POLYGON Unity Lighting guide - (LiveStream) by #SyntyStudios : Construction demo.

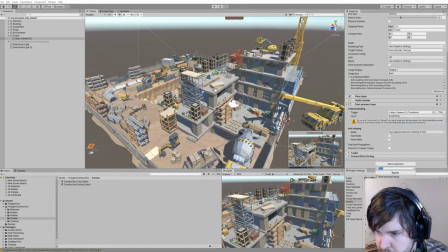742s
Now I want to apply my actual processing volume. So I have this. I need to go new. I need to set up a volume. So we need to go and actually make the volume there. Cool, that looks great. I need to go is global because I want that to be everywhere. The priority, I don't know if that actually makes a difference, but I'll just set it to one.
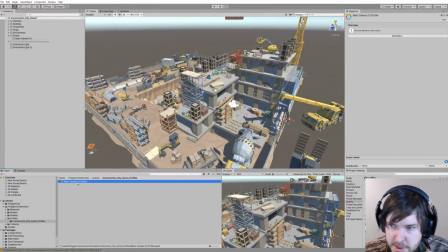760s
And then you can go down here and go add effect. But I'll do it to the main profile, so it's gonna be a little bit easier for you guys to follow. So I go Unity, and I always start with Bloom as an effect that I can actually see what's happening. So there we go. That's working. Sometimes it doesn't work. I have problems with this thing all the time. But anyway, I like having a bit of Bloom.
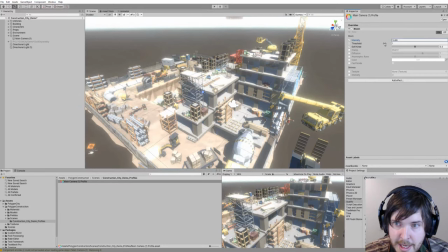780s
I like pushing my Bloom up, and I like having my threshold.
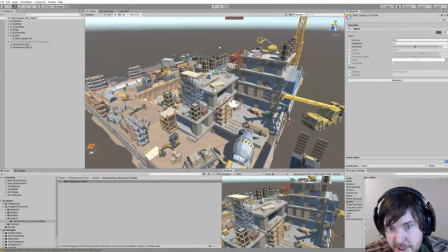783s
I like going really low on the threshold, and then really very subtle on the intensity, just so I kind of get like a nice soft halo over everything. Bloom is totally your choice. You know, if you're doing something whimsical and kind of fantasy, you might want to change it up.
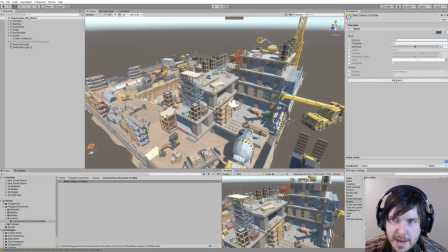798s
It really depends what you're trying to do. But you know, I would start with I probably wouldn't start with Bloom as a post effect, but I would certainly use it to figure out if the post effects are actually working, because some of the post effects don't really do a hell of a lot. I'm not sure about the post effects in previous versions of Unity. I'm just using 2009.
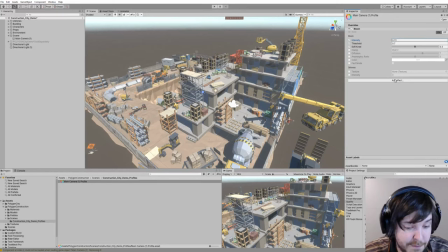818s
I think it's the same as this method. We use post processing stack v1 still because we're submitting in an older version of Unity, but they're very similar in settings.
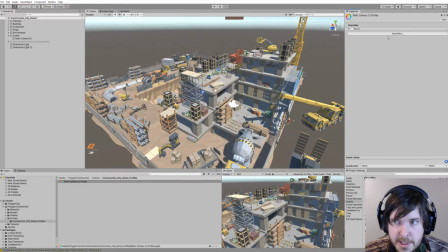825s
So anyway, I'm just going to turn the Bloom off, and we're going to start with my favorite effect, which is ambient occlusion. Now, this currently doesn't work in URP, which is why I currently don't like URP, because it's missing a lot of these like clear features.
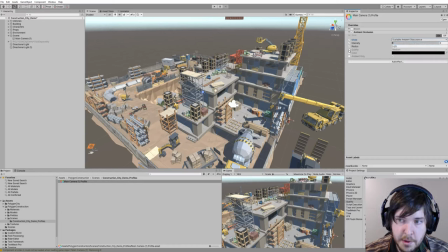839s
I'm going to use the scalable one, which is what I'm familiar with. I'm not sure what the performance difference is on the two, and I'm just going to change it to high. And then we should be able to start putting ambient occlusion in our scene.
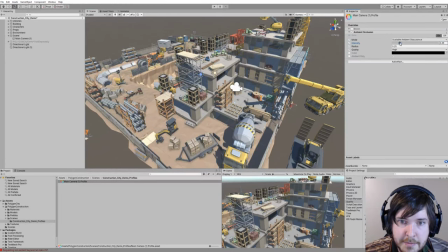849s
Now, this is very helpful in areas that are in shadow. So as you can see, we've got ambient occlusion here. I can change the radius. I can make it bigger and smaller. Now, this will also be camera dependent too.
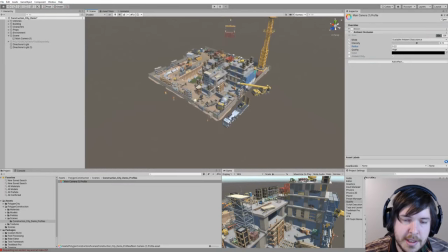859s
If I pull my camera back, the ambient occlusion is going to start doing, you know, it's totally dependent on the distance of the camera and the scale of the scene.
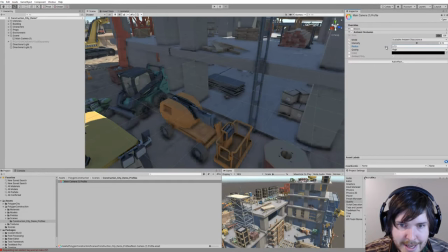867s
But as you can see in areas like down here, we absolutely need ambient occlusion.
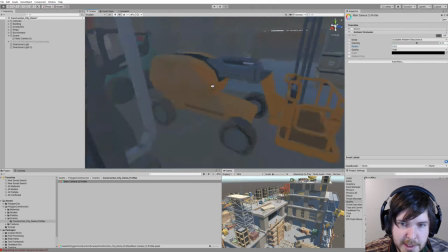872s
Like, because this area is not in shadow and this stuff here just looks really kind of washed out and hollow, it almost looks like it's floating.
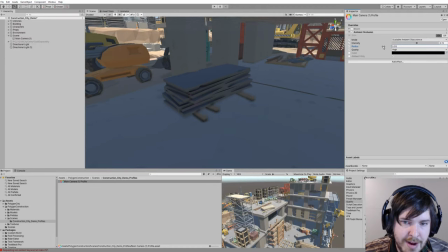878s
As soon as we start putting a little bit of ambient occlusion in there, we start to ground things and we start to add a bit of detail, and it just looks really nice.
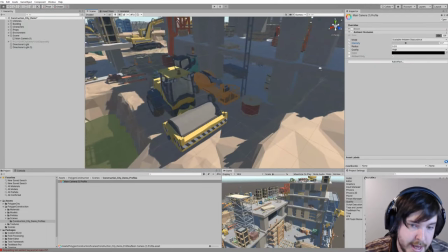885s
So ambient occlusion is really important for areas in shadow or night scenes. It does certainly help with stuff that's not in shadow.
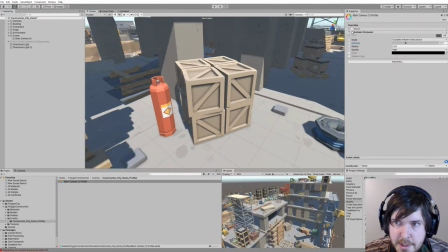893s
So it certainly will help with things like the boxes and bringing out definition. If I turn it off, you'll notice that it's just adding that little bit extra.
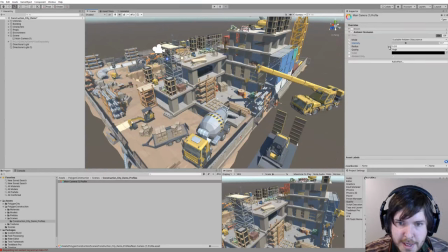899s
Ambient occlusion is reasonably heavy, but if you're developing for PC or even if you're just prototyping, go for it, you know. It's a fantastic effect and it just looks great. You will have the odd issue, so sometimes things that have transparency can have issues, and you know, there's a couple of caveats, but in general, pretty good, you know.
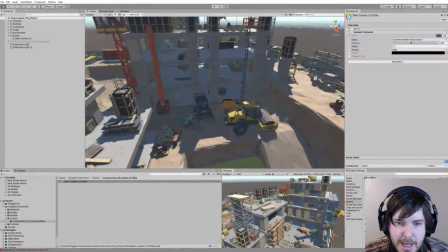920s
Great effect, easy to use. So yeah, that's looking pretty cool. I think that's a good start.
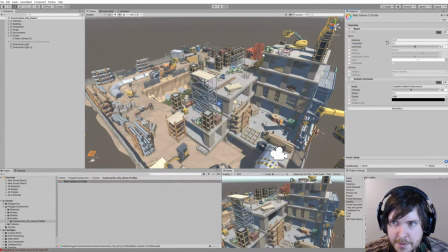926s
Now, you know, and then I'm just going to flick my balloon back on. I think just to make it easy for you guys to see, I'll crank the threshold up, and I'll pull my mount up here, and I'll put my threshold down.
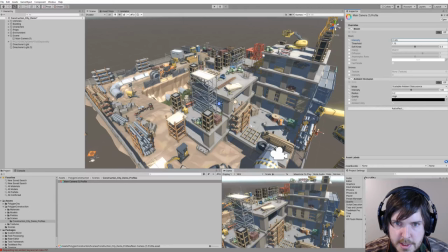940s
I'll just have some hot spots. I think it's probably a bit safer rather than having the whole thing overbloomed.
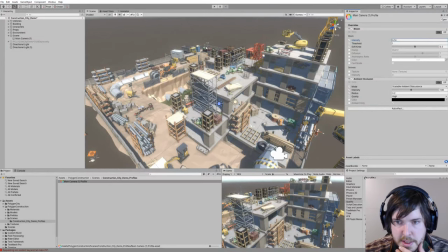947s
A lens dirt, if you've got one, is really handy to be able to throw in. I don't actually think this version of Unity has lens dirts included, but the dirts are amazing.
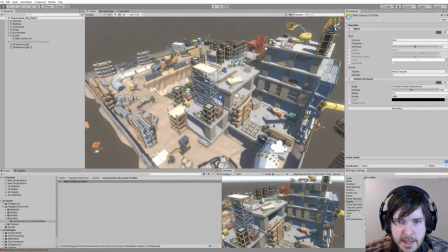955s
If you get some lens dirts, go for it. Chuck some in, they look fantastic. So we're starting to get there.
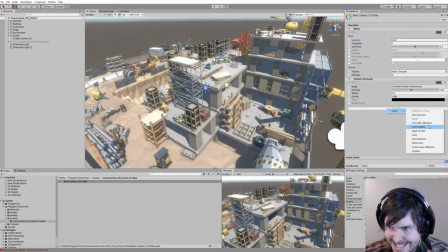962s
We need to add I think a vignette's always a real powerful one.
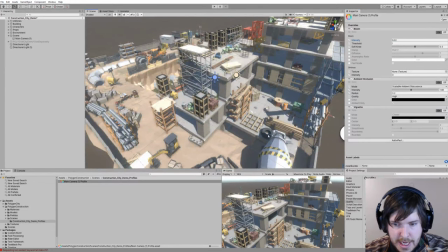967s
It'll just add a little halo around the outside of the screen. So something like just a little bit like that, maybe.
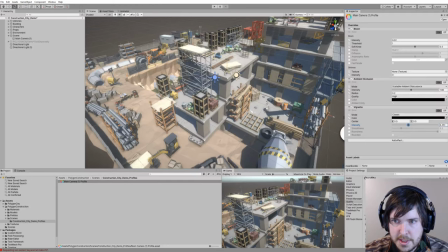980s
Yeah, just a little bit. It'll be easier when you got the rest of the scene in here, because we've got a gray background. Just a little bit.
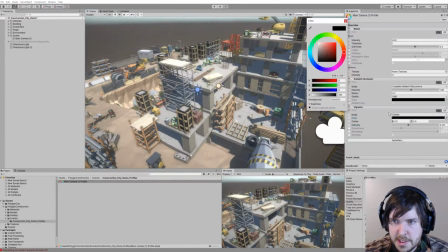986s
And I also like changing the color to dark blue.
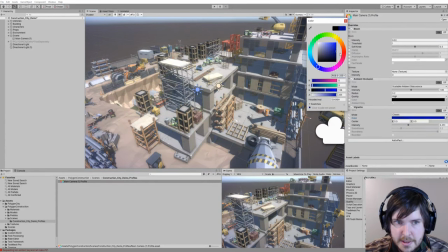987s
I don't like having the vignettes black, so I usually just go kind of a darker blue color.
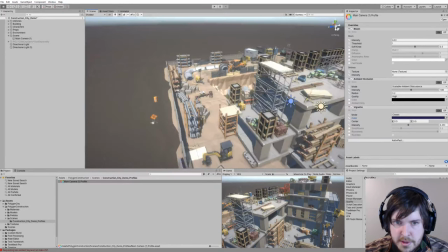992s
Something like that might look a bit nicer. Now the scene's already looking a bit drab, desaturated, and it's lost a lot of its like cool look.
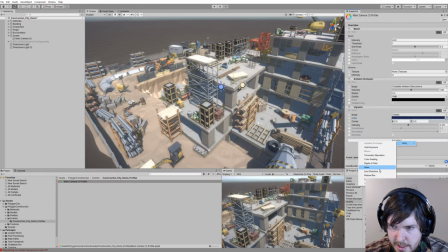1000s
So the next thing I'm going to do is I'm going to chuck a color grading on, I think it is, in this version.
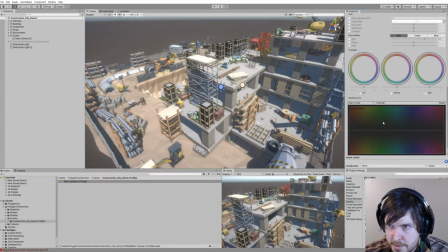1008s
Sorry, I don't use this version all the time, so things are a little bit different. So contrast is an important one.
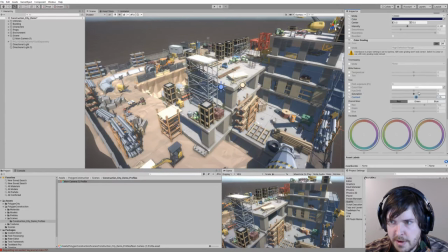1014s
I would just add a little bit of that. I'm gonna add a bit of saturation just to like make everything pop a little bit, you know. A little bit of saturation is not a bad thing to add. You can totally go for that. And temperature, I always raise the temperature just a little bit to make it a bit warmer.
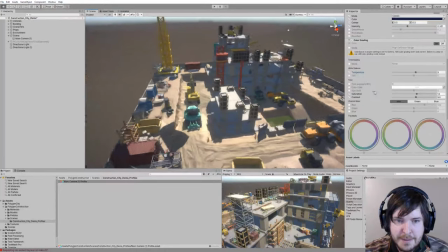1028s
Warmth in a scene is very powerful, and it can you know, you can definitely set like kind of a mood and a time of day with that.
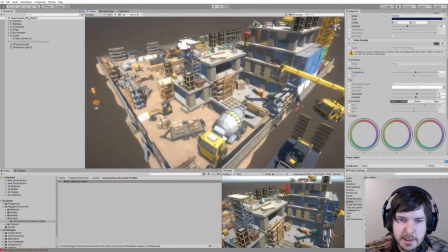1035s
But you know, I feel like the temperature settings is a really important one. So if I turn these off, you can see what temperature does.
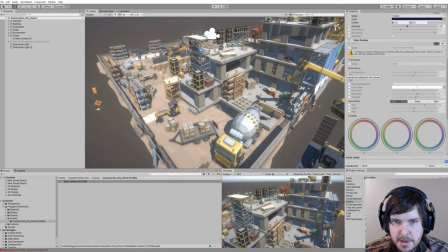1042s
Temperature will actually just, it'll take that kind of cold desaturated feel, and it'll just pump a little bit of life into it, you know, like it'll kind of prick the cheek a little bit, if you know what I mean. And then I will come back down, turn my contrast back on, and then yeah, obviously a little bit of saturation.
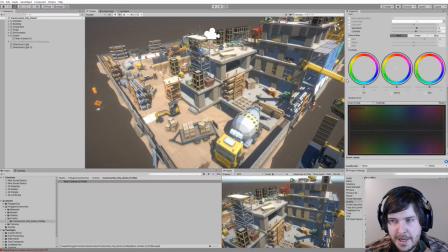1058s
Now's where things get a little bit ridiculous. So this is very finicky and very artist driven, but you can grab these wheels and you can basically change the kind of tone and feel of it. So I can go like Instagram, you know, boom, or I can go
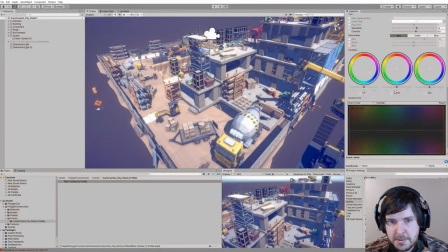1079s
Borderlands or something, you know, like you can go real crazy with this, and it really adds a lot of style. So I typically personally like taking it kind of in the Instagram route, where it's a little bit more purples and blues. But for this scene, we could try something a little bit different. We could go with something a little bit more vintage or retro. I never try and take these too far, because you've got three wheels.
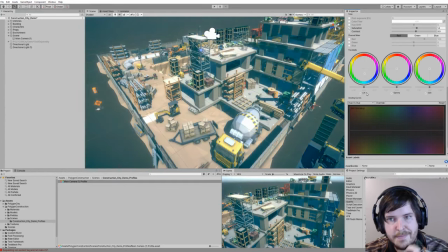1097s
You can kind of take your time and figure out and then just kind of multiply them on.
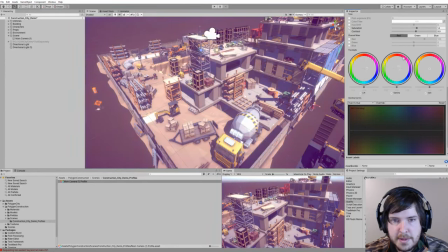1106s
And I just kind of use them in tandem with each other. So there's no instant like click a button, boom, you got nice lighting. Like this stuff is all so a matter of perspective, you know.
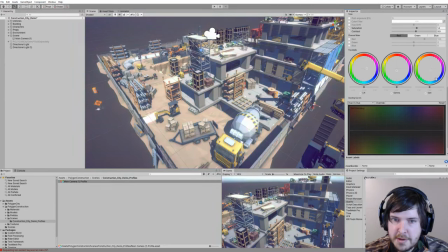1121s
I'm just swizzling them around, having a look, just seeing what I feel looks good. Probably make a little more on the lift, and let the lifters giving me some nice results.
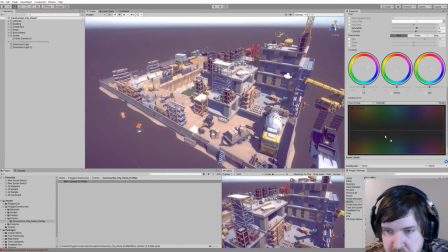1135s
So let's pretend that looks cool. I think that looks okay. The next effect.
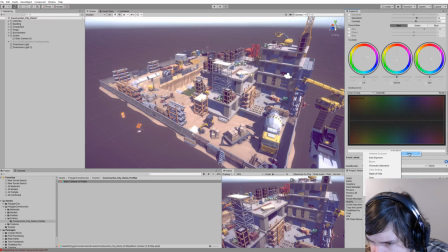1141s
So I don't know if I really need to use any of these other ones for the time being, actually.
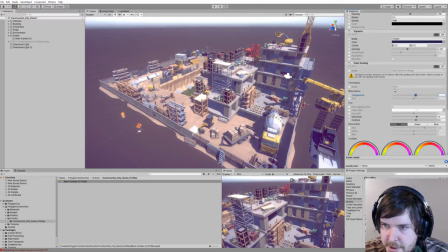1149s
I certainly don't want to be using auto exposure or anything like that. Now, you can use high dynamic range and all that stuff, but I personally would just avoid that unless you need to use that kind of stuff.
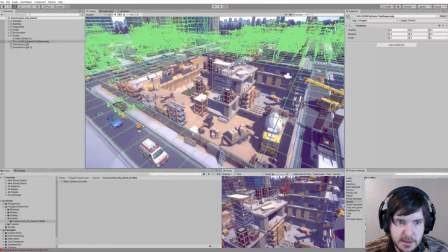1163s
I'll turn on Polygon City and you'll be able to see with something that's a little bit more familiar. So this is the kind of lighting we're looking at now.
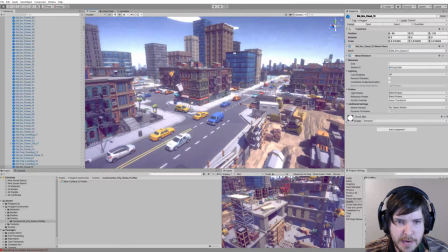1170s
And it's a lot more kind of accurate to our screenshots.
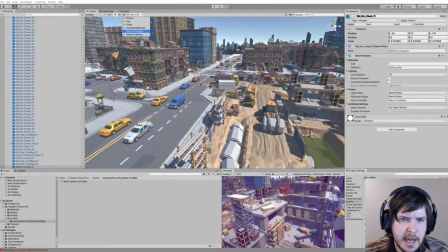1173s
So if I turn off post-processing, you'll be able to see what the default Unity looks like compared to what it looks like without post-processing.
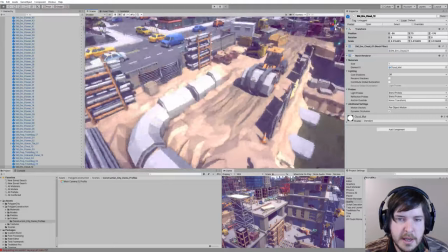1181s
And I think it definitely changes the tone and the look a hell of a lot. So we can see we've got like these kind of highlights and that kind of thing.
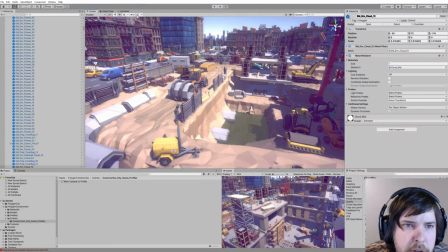1189s
So let me turn off the grid. There we go.
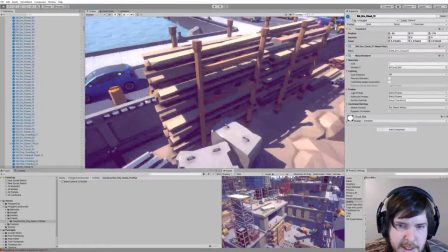1194s
That's better. So I think with the anti-aliasing and then a bit of ambient occlusion in there, everything's looking really nice.
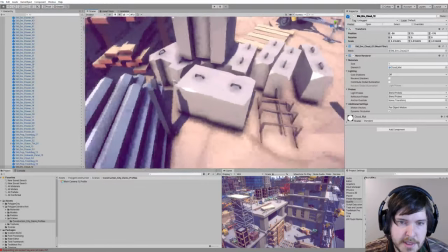1200s
Now, ambient occlusion, once again, is a problem because of scene scale. As soon as I pull my camera in, it's going to kind of start breaking.
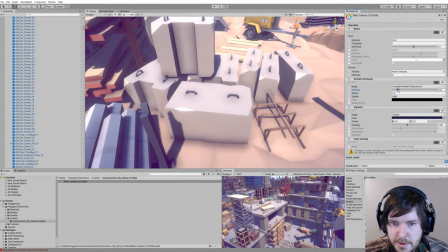1206s
So I probably want to just go back to my ambient occlusion and drop the just the intensity a little bit, just so it's kind of holds up a bit better.
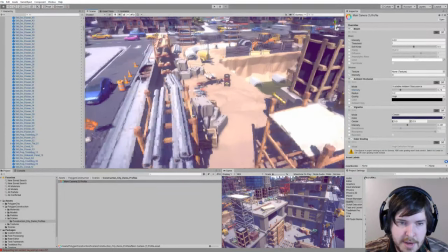1214s
So you guys can see these shadow cascades, right? You guys can see, I don't know if you'll be able to see it in the quality of the stream, but you can see these rings.
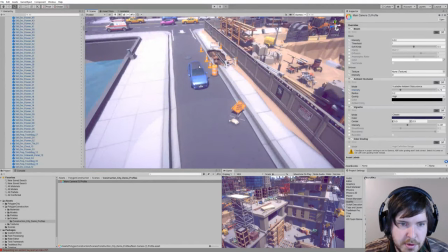1221s
And that's basically a directional lights in the scene share these shadow maps. And you can change the shadow map kind of radiuses and things within Unity to improve these.